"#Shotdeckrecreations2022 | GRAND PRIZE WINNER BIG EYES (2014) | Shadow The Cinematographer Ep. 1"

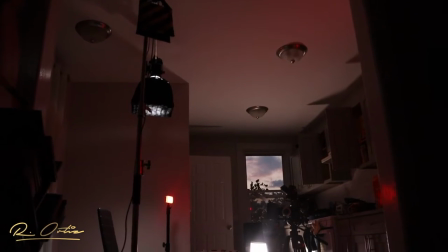(0:18)
What is up guys? We are on the set of our Big Eyes Recreation for our ShotDeck 2020 Recreation Challenge.
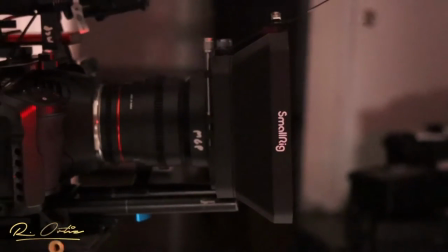(0:26)
In this episode of Shadow the Cinematographer, we're going to be shooting off our Blackmagic Pocket Cinema Camera 6K,
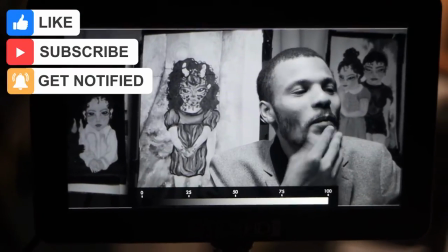(0:33)
along with some aperture lighting all over the set.
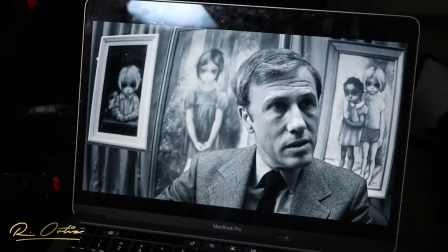(0:37)
And in this scene, the husband is on an interview, talking and convincing the world of his lies,
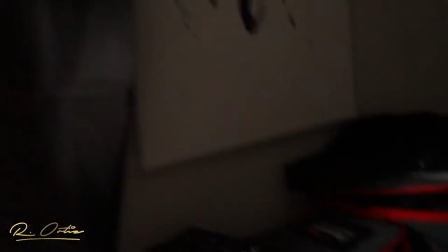(0:43)
basically. so uh obviously i had to go watch the scene to see like what's actually in
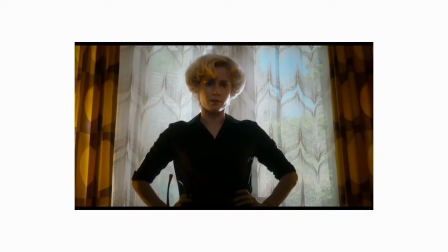(0:48)
it to begin with like what's actually going on just to get a feel and he's on an interview and
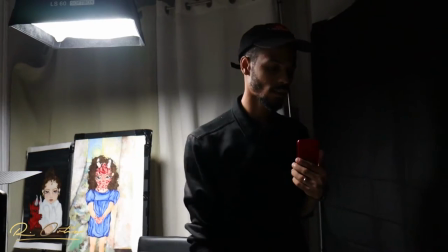(0:52)
this takes place around like the 1950s or so but like i noticed here that this character has raccoon eyes uh to me right now off the bat um
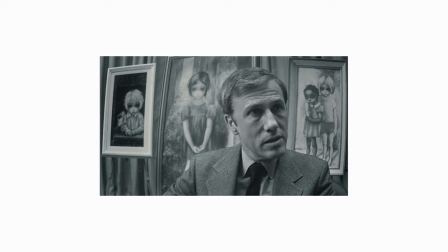(1:00)
the lights are not necessarily blasting in front of him but they're overhead blasting on top of him but you're getting a lot of hotness on
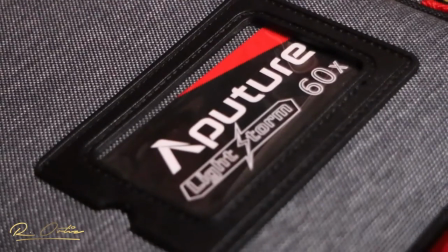(1:07)
the face as well here too and on the knows here we're lighting with aperture um lighting i actually had a grid just to keep the lighting straight down
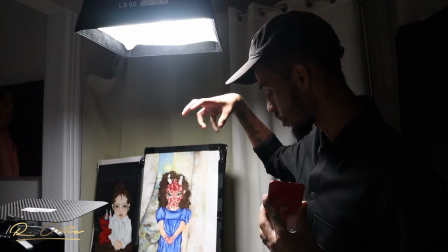(1:15)
on myself as a subject but the grid i noticed that was just doing that and we noticed that over here was darker so um i
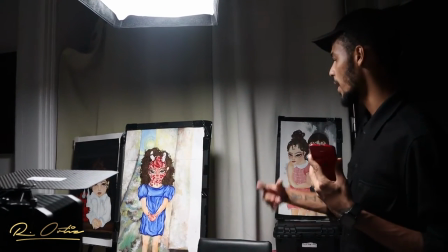(1:24)
was gonna take um some um aperture mcs like the background just like that but it wasn't giving me exactly what i wanted so i just
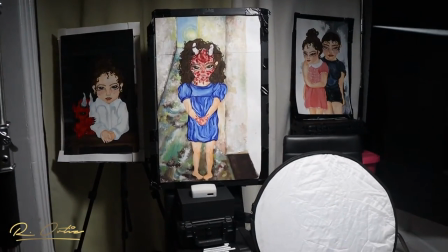(1:31)
removed the grid just to flood this whole area so this is the key light flooding everything we also put up this black wall as well here because in
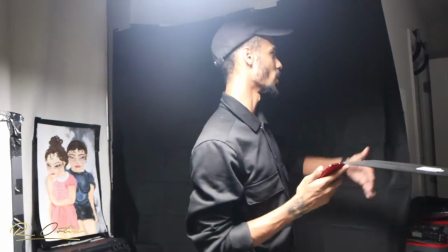(1:38)
this location is a bunch of white walls white reflects light so I want to kind of cut off the light here just so it doesn't bounce back into my face to keep
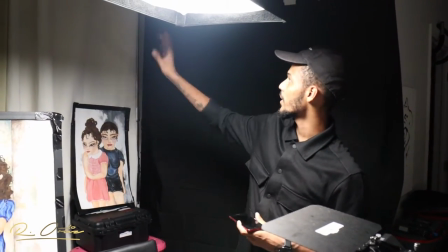(1:45)
that side shadow and then here for set design we just have a c-stand coming up have some curtains in the
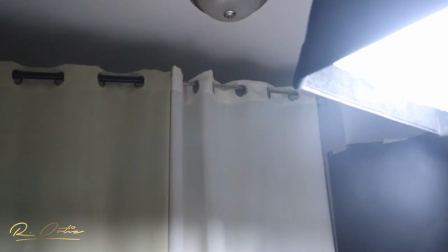(1:52)
background also notice in the footage too that it wasn't so harsh it was a little bit soft and I was gonna use my tiffin
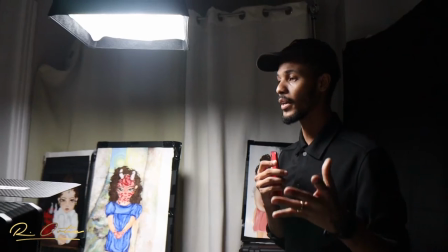(1:59)
filter just to soften it up a little bit the black mist but it was stuck on the thread so i couldn't take it off so i had to start
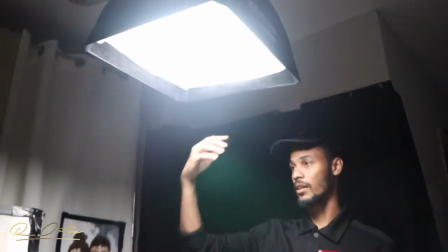(2:06)
with just softening up the light entirely with adding this soft box um key light here we still ran into a problem with um
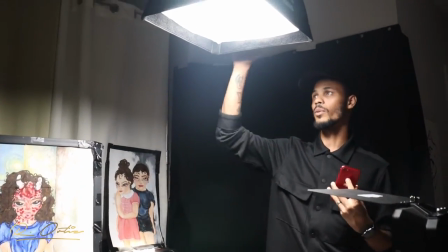(2:14)
this side not being as lit as it needed to be now again i want to keep this high up just to get everything um lit if i keep it closer
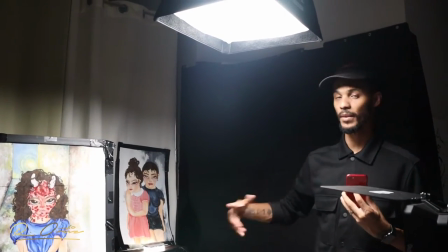(2:22)
to me that's one solution but then i would have to like light this in the background i'm not trying to add so much light so i'm keeping it high as the key
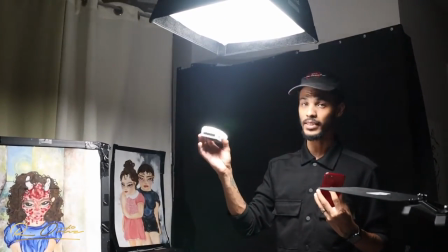(2:29)
light but adding a little fill in here with this MC light right here and just keeping it right above just a
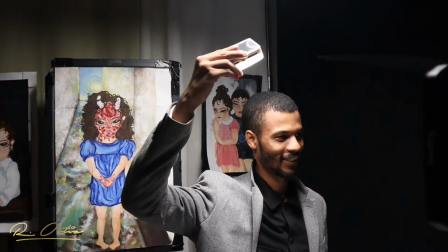(2:35)
little bit off screen to me and then angling it at a certain position to keep the raccoon eyes but keep this side also light as well and
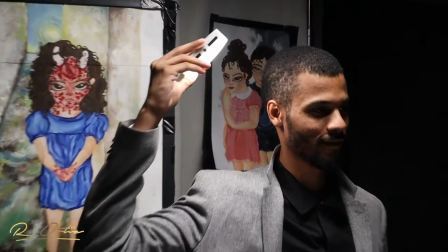(2:42)
keep the shadows on this side so just a little bit off the camera right and then we did that but we noticed that we needed some
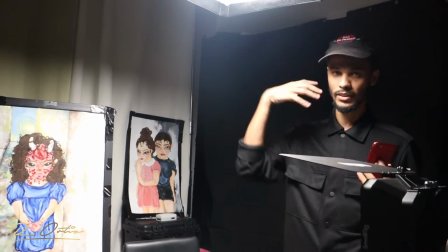(2:49)
more um fill in here as well just to even it all out instead of it just being dark down here so then we just grab our bounce
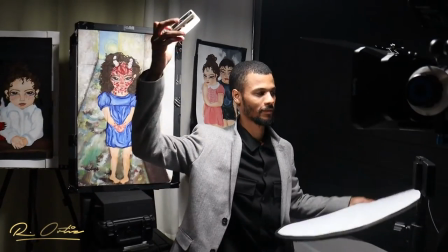(2:56)
board and just put it right under myself the subject and then bounce the light that's coming from this key light right up to my chin just
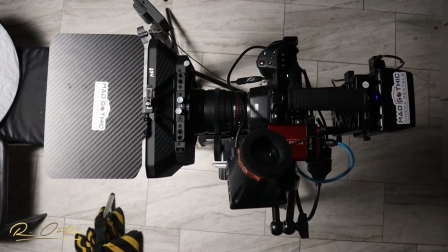(3:04)
a little bit to fill in this side of my face. I'm shooting off of a wide lens which that was also another thing that we ran into so we
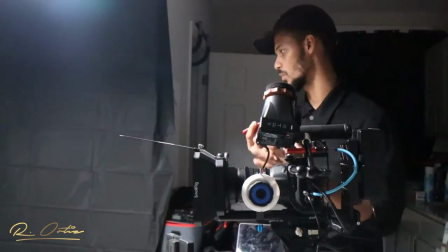(3:11)
have a set of four but not as wide as what this scene seemed to look like.
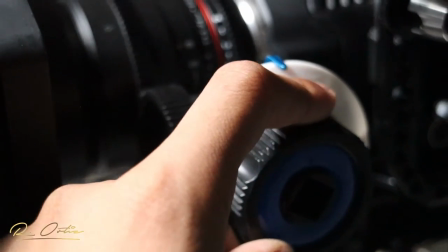(3:16)
We noticed that the corners were a little bent and the widest we have here is a 24 millimeter so realistically speaking a 16 or
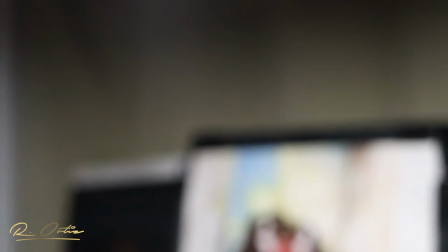(3:24)
14 probably would have made our job a little bit easier um but we had to settle with the 24 for now shooting at a 5.6 f stop just
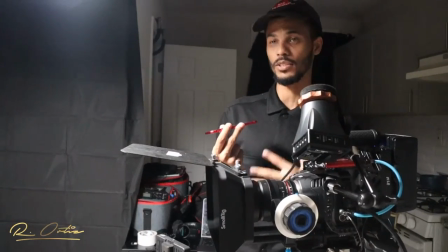(3:32)
to keep everything in focus if i shot a little higher i would be the only one in focus versus the background a lot of jerry rigging as they call it here a bunch of
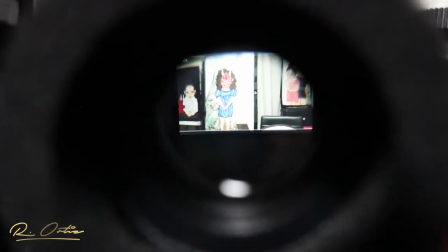(3:40)
pelican cases around to stack everything up and positioning them correctly to like how the scene is because i don't
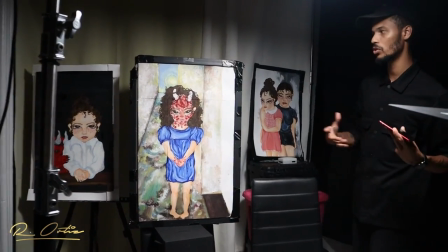(3:48)
these pieces are not the same size as the original so we have to do a little camera tricks with bring this one up a little
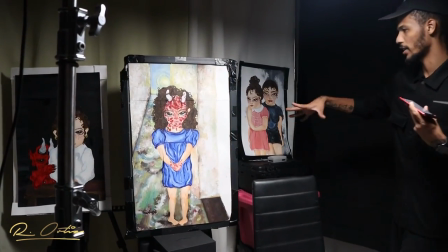(3:53)
forward keeping this one a little back and then this one a little back just to keep like the sides here this one's like the biggest painting in that
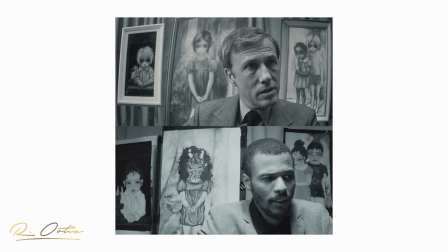(3:59)
frame so yes guys that is it for episode one of shadow the cinematographer episode two we are doing our second setup for the
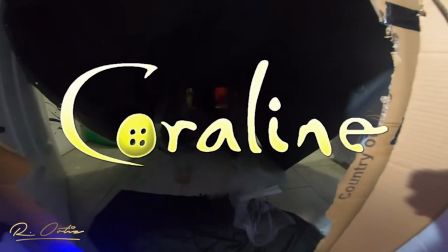(4:09)
shot deck recreation challenge 2022 and we will be talking about Coraline in that one as
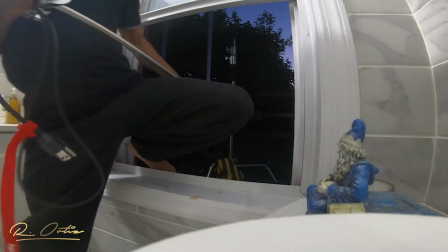(4:14)
we attempt to recreate Coraline yeah like subscribe comment goodbye